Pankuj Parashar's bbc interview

This has been another year for Hollywood's special effects blockbusters, with everything from Titanic to Flubber. But Mumbai has its own movie industry, Hollywood. And as Howard Stapleford found out two years ago, they're fighting back with their own special effects extravaganzas.
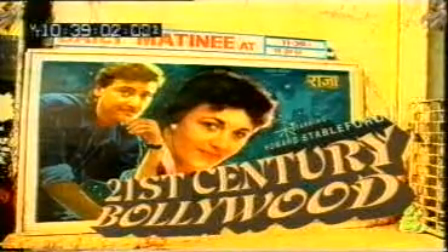One of the things I like about India is that they're pretty much true to their own culture. You won't find a McDonald's here in Bombay, yet. They don't tend to listen to Michael Jackson or Phil Collins on the radio. And they're big fans of their own homegrown movies. Bollywood churns out 800 films every year. That's twice as much as Hollywood. And in any one week, there are 10 films being made.
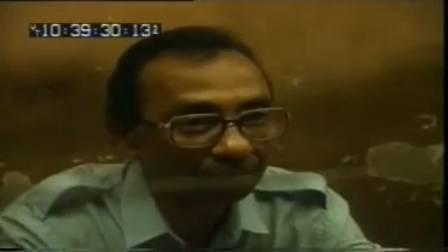(0:54)
One for the stores, please. It's 25 rupees. Thank you.
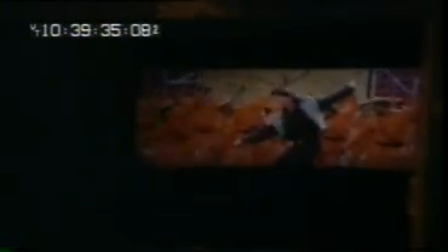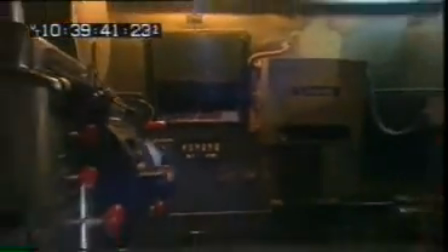(1:04)
But after years of successful song and dance formula films, The picture hasn't been too bright for this multi-million pound industry. Last year, Jurassic Park was released here. It was the first in a wave of American special effects blockbusters dubbed into Hindi that stormed the box office and made Bollywood filmmakers look positively prehistoric. Well, reeling but not down. Bollywood is fighting back.
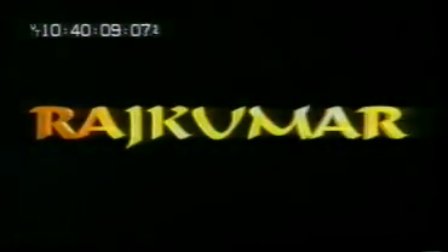(1:31)
Raj Kumar is the first Bombay film to mix Hollywood-style special effects with India's own particular brand of filmmaking.
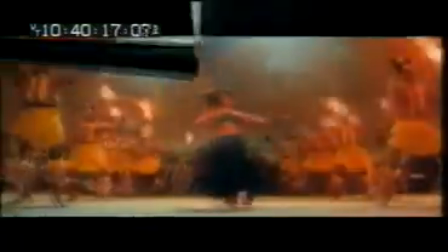(1:39)
Anil Kapoor, one of Bollywood's biggest stars, sees special effects as a way of reinforcing India's mythology and culture.
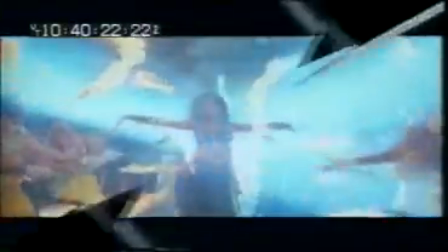(1:47)
We have tremendous background and culture of mythology. Now, with these special effects, we can make great mythological films and mythological characters and create those kind of visuals.
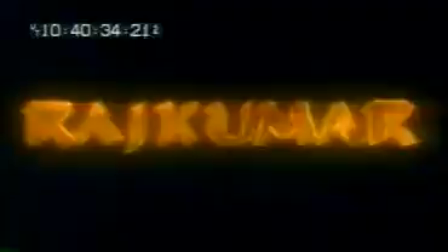(1:58)
We have got the oldest culture, and we can recreate that old culture with these special effects.
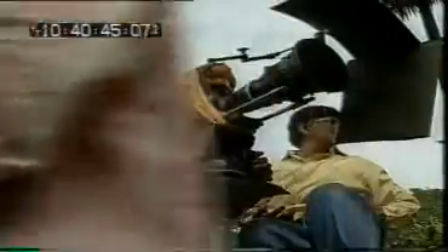(2:07)
The director of Raj Kumar, Pankaj Parasha, is the man who's dragging the Bombay film industry into the 21st century. I think the main thing was trying to convince the people around me that this thing is going to work, that there is no going back now, we have to take the step forward.
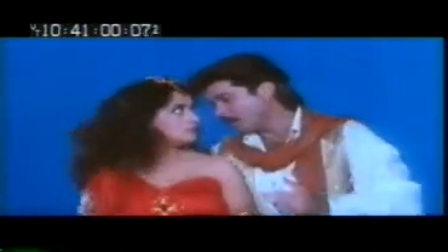(2:23)
So I did a one minute sequence of a song where they're dancing in a huge palace, I shot it against Bru and I created the whole palace.
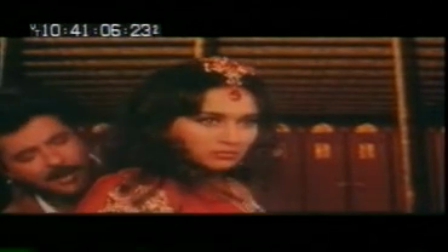(2:30)
There is no palace of that size and there is no way I would be able to light them up at that distance if I shot him in a real palace.
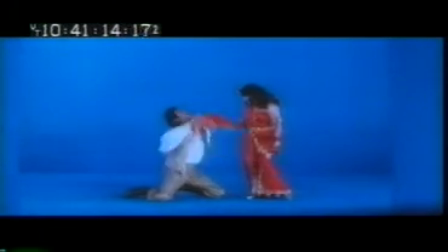(2:36)
This sequence was enough to convince Pankaj's backers to invest in the computer technology now being used to create further effects for the film. See, what we have here is a program which is 3D studio. So I have this in my house and I have to keep making sets, just fooling around after shooting, come home and make some kind of sets which are not physically possible.
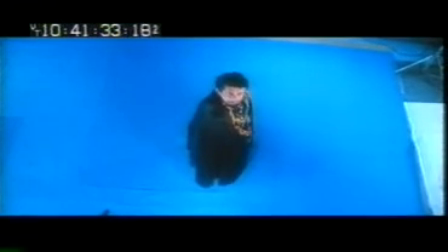(2:57)
There's a villain's introduction, so I wanted something dramatic. I shot him against blue background and the set was, this was made here,
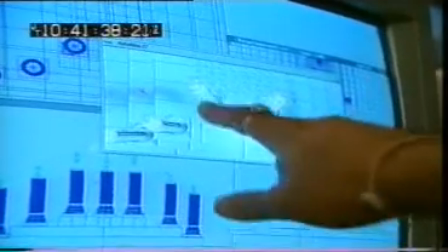(3:02)
the virtual set. and to make it more interesting we put fire on top and then we
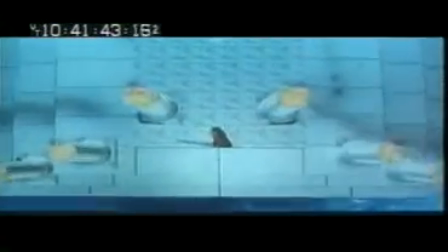(3:07)
make the fire move as we're coming down so if you really took the shot you'll have to take it with a helicopter and
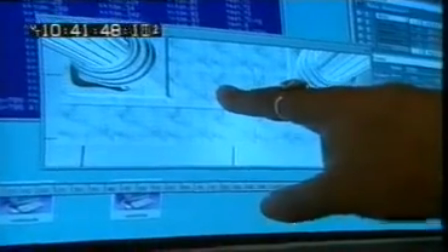(3:12)
going down at a fantastic speed and because you stop here everybody in the helicopter would die instantly
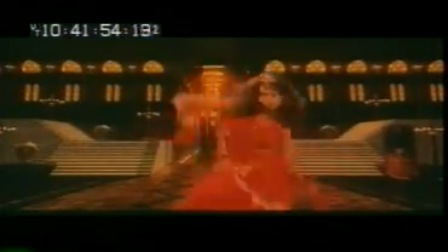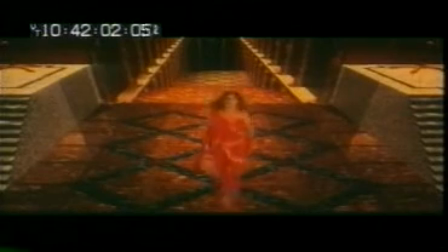(3:25)
aren't you just copying Hollywood techniques see you our audience is totally different from Hollywood. If you say that Hollywood has used colour in 30s or 20s and used sound at the end of 20s, if we use sound and we use colour, you can't say that we're copying Hollywood. We're just adapting the technique to suit our audiences and our kind of films.
Action! Action!
The film industry here is hoping that their new recipe for success using homegrown special effects will lure Indian audiences back to the cinemas in their droves.
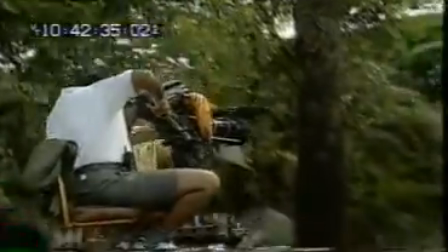(3:57)
But, like their counterparts in the computer software industry, Bombay filmmakers have their sights set on a much bigger picture. I think Hollywood producers should watch out because the budgets that we operate on,
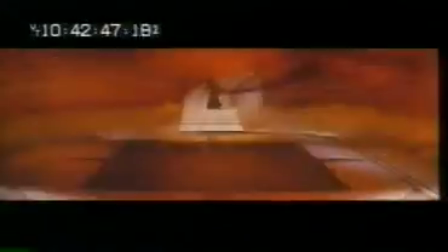(4:11)
there are 2%, 3% of the budgets that they are operating on, and we are achieving results which are very,
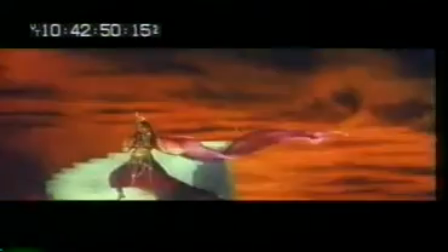(4:16)
very close to them.